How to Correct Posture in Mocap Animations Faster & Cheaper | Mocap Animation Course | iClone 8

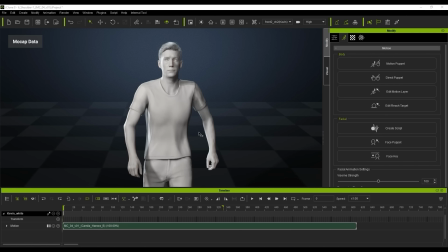(3:30)
And, you know, we're just going to position them a little bit closer to the body and get that looking a little bit more realistic and, you know,
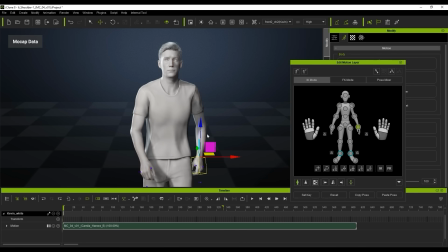(3:37)
a bit more authentic to a character walking. so you can just see I'm just using the position gizmo to position the arms and the hands and
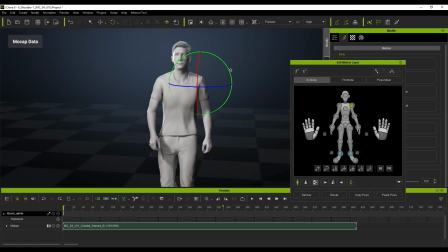(3:46)
we use the rotation gizmo on the shoulder up here and when I turn that on and off you can see the difference and you know it really is again
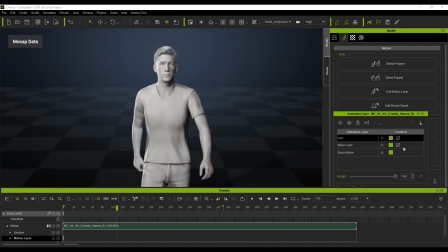(3:53)
that simple to do I'll show you the before and after so you can just see exactly what we've done but it just really kind
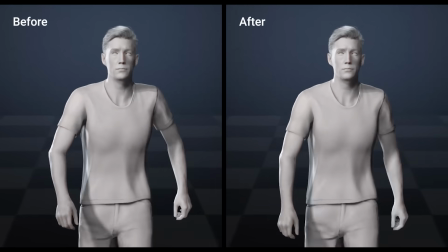(4:00)
of makes the walk a lot more realistic and it really is that easy to do just using the edit motion layer and just offsetting arms a little bit
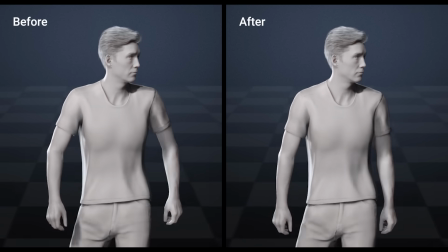(4:08)
and just tweaking that and you get these amazing results as you're seeing here so it really is um incredible and in this scene here we're
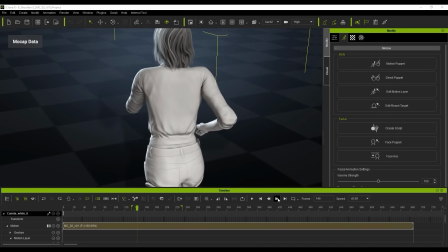(4:16)
going to just see we've got a character running and what we're going to do is you can see the elbow here you know it kind of pokes out a little bit too far and we just want to kind of move this a bit and just offset it a little bit more using the
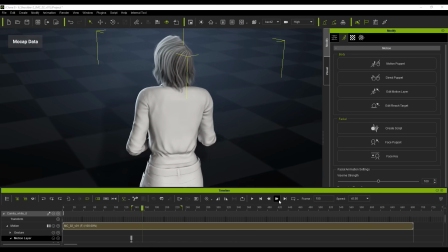(4:29)
same same edit motion layer and now we can see you know we just get a lot more better results.
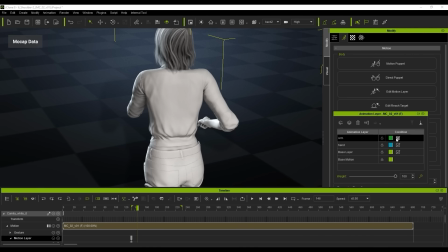(4:35)
If I go back, you can see what we've done.
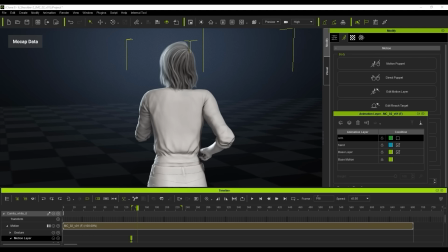(4:38)
Just, you know, that minuscule detail, that minute little detail, it just really makes the world of difference, as you can see here.
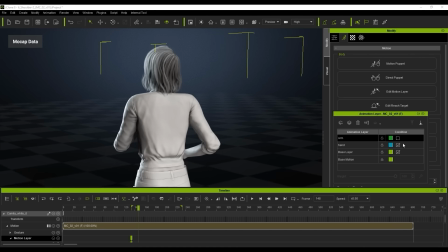(4:46)
So, you know, just something to bear in mind how to do that, guys. I really hope this tutorial helps, and I really hope to see you guys again soon for another tutorial.